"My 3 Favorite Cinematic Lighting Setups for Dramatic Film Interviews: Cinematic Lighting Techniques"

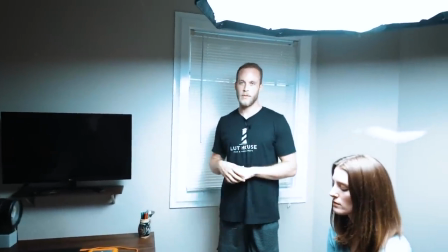[11:52]
okay so that did a pretty good job of killing out some white we
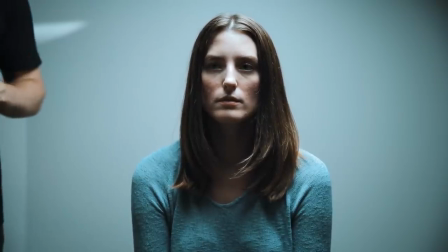[11:57]
are now looking a lot better we've got some pretty good negative fill there but
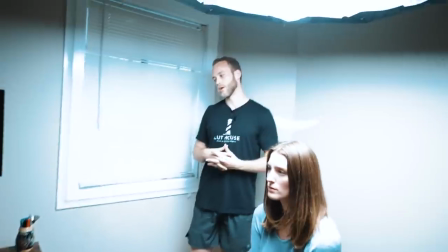[12:02]
we want to go ahead and add a little bit more and so often what people would
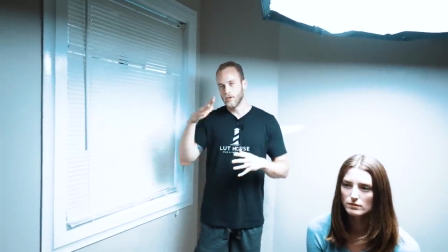[12:07]
use is duvetyne so this is pretty much a
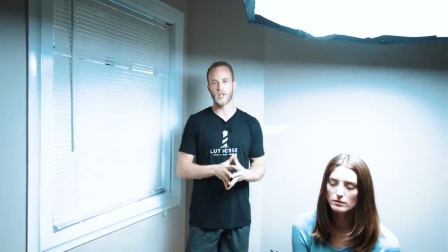[12:12]
material black cloth that essentially allows zero light through
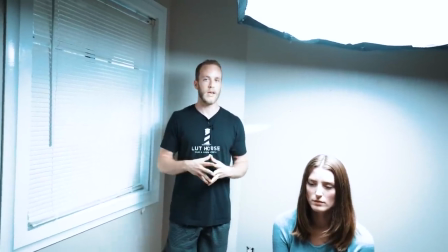[12:17]
and so what's really great about it is you can utilize that for killing out light
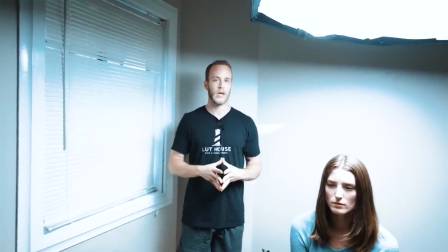[12:23]
and scenes again having a negative fill effect so preventing incoming light so if
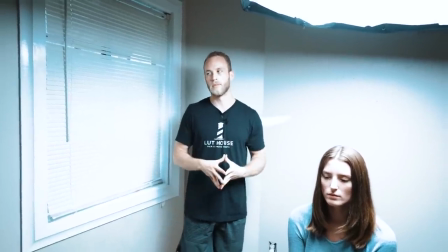[12:28]
you're trying to make a dark edgy or moody look you're shooting in pure daylight having
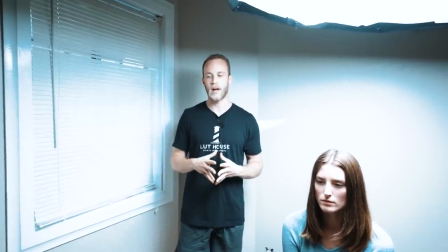[12:34]
duvetyne or flags or something like that can help you kill out all that light and kind of control and shape your light again.
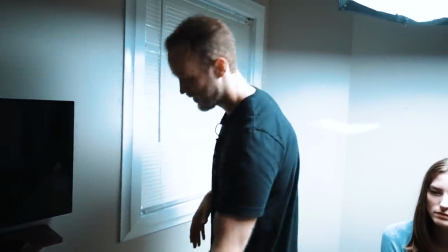[12:41]
So this is a jerry-rigged version of duvetyne here. Again, showing you guys how to do this practically and at home.
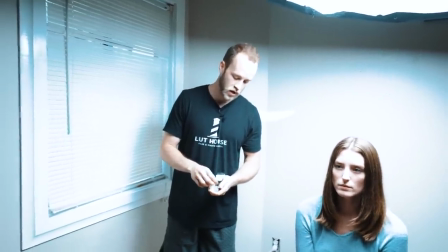[12:48]
There's no reason to go out and buy a bunch of gear when you can do it practically with the things at your house.
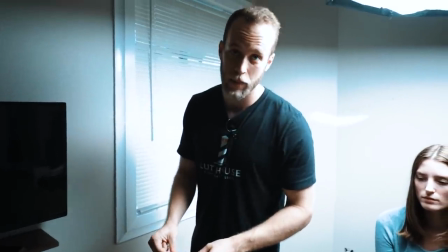[12:53]
In my opinion, it's all about learning how to save that money. Shouts to little Dickie.
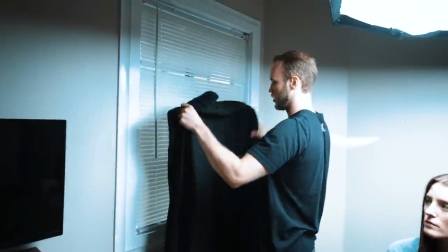[13:00]
Okay, so we're going to go ahead and hang our makeshift duveteen up here.
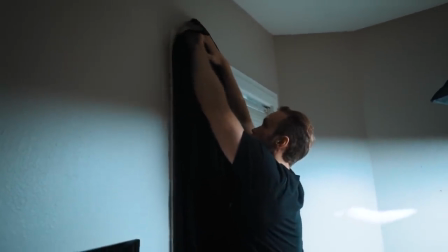[13:08]
And again an item I like to use purchase and use is thumbtacks.
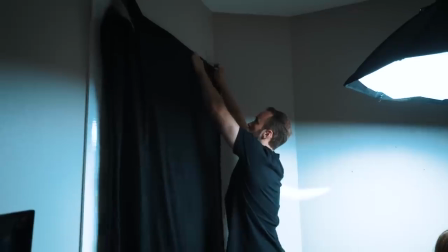[13:15]
They have very very minimal and limited damage if at all if you can really consider it damage.
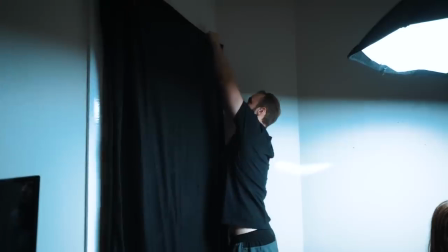[13:22]
It's a tiny little hole and so I love using these to kind of keep things held
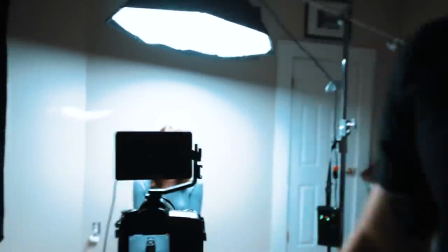[13:29]
up and so let's go ahead and take a look there it's looking a lot
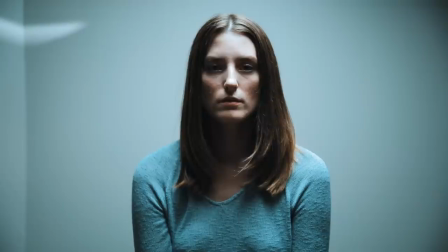[13:35]
lot better the one thing I am noticing unfortunately
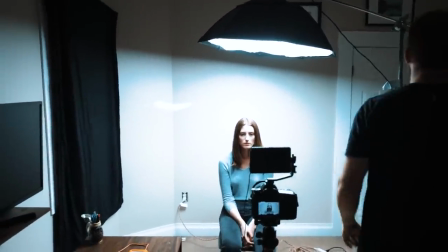[13:42]
so I'm gonna bring this light up a bit higher is I have a
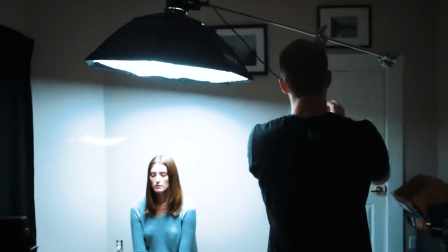[13:49]
cut in my lights I don't know if you guys have noticed there's a
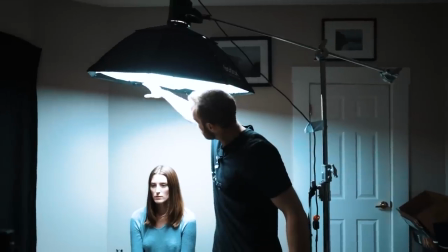[13:55]
slit in the light so it's escaping the dome that's sealed up for you guys real quick.
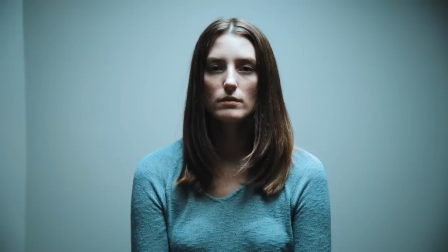[14:01]
So now we've got that sealed up. Image is looking a bit better but again Shay if you can kind of just pull out and show the whole area here we're getting a ton of spill.
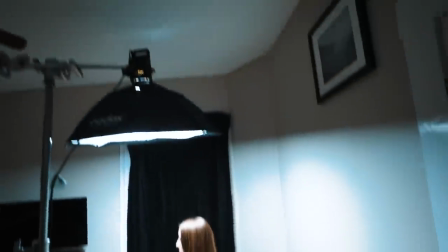[14:11]
We're getting a lot of spill. So as again kind of in those two other videos I'm gonna bring in
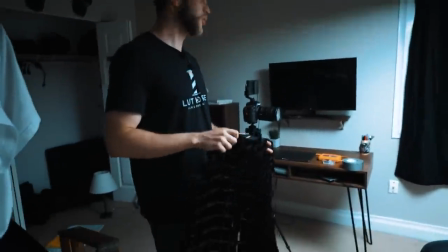[14:18]
the grid and we're going to control and kind of shape this light.
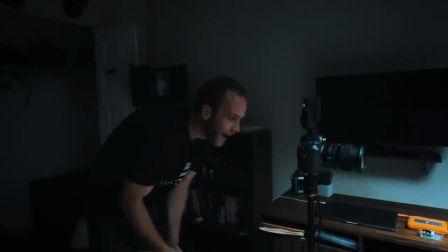[14:24]
I'll try not to hit your face here Hannah. Wow. I'm loving that.
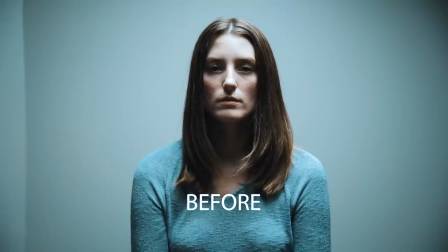[14:31]
All right so we're going to turn down the ISO just a tad bit more.
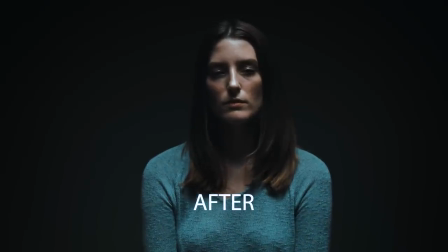[14:37]
So guys this looks incredible. It looks really really great. Again this would be great for something.
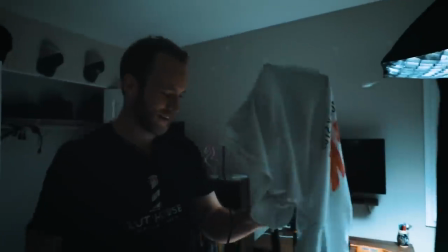[14:44]
I hate using all these positive words because you know I'm saying it'd be great for like hey I got terminal cancer from smoking cigarettes or something
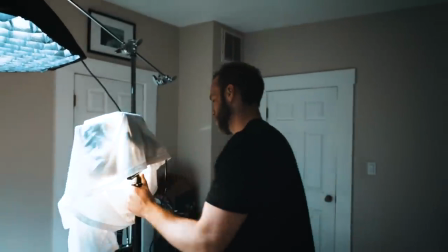[14:52]
like that you know like a very dark story so this is just ever ever ever so subtle but we're using this little key light here just to
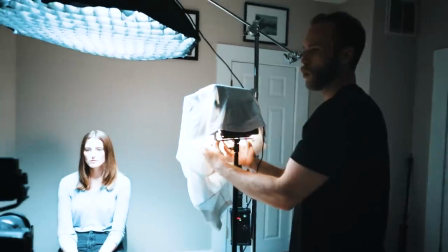[15:01]
give a little more warmth to the image
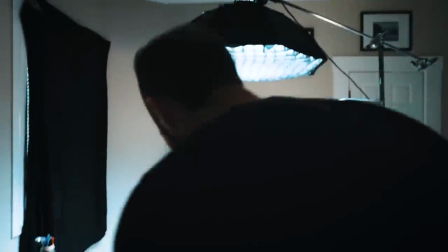[15:05]
and again just add a little bit more to that main light source there I'm gonna go ahead
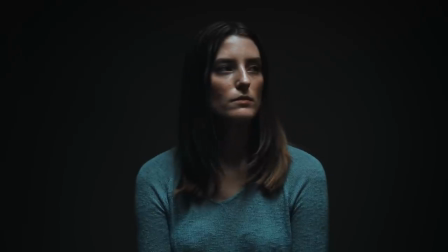[15:10]
and pump it up just a little bit more add a little more daylight into there cool
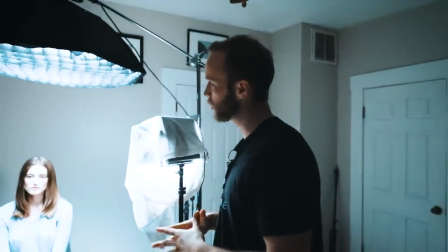[15:18]
we're looking we're looking really good. Another thing, something else I might do, this isn't absolutely necessary or huge.
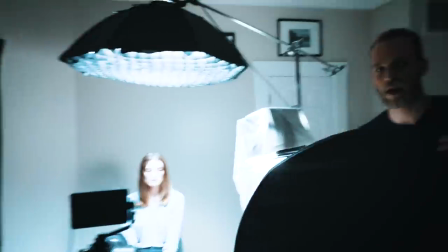[15:27]
If you can watch your feet for me here, Hannah. So this right here, guys, as you can see, is a reflector.
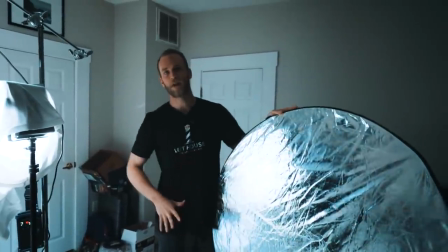[15:33]
So when you're doing a top-down look, a reflector can be great if you're not seeing the bottom surface, obviously.
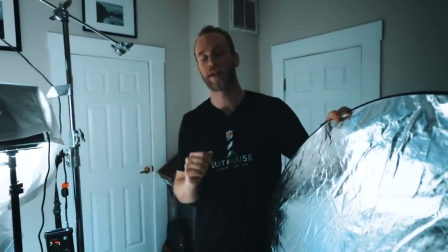[15:39]
But a reflector can be great to add a secondary light source. So this is going to act as a bounce.
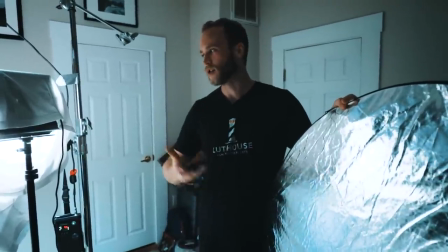[15:45]
It's going to bounce the light and project it back onto her face.
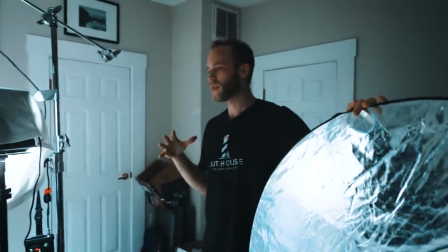[15:49]
So with Hannah sitting there looking forward as you can see on the source we're getting not
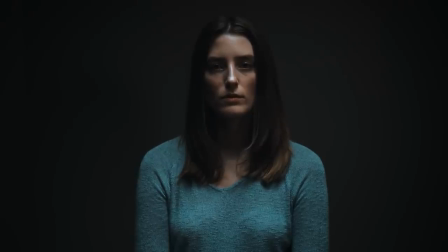[15:55]
a lot but because it is top down we're getting a little bit of curvature or shadows right by her eyes there.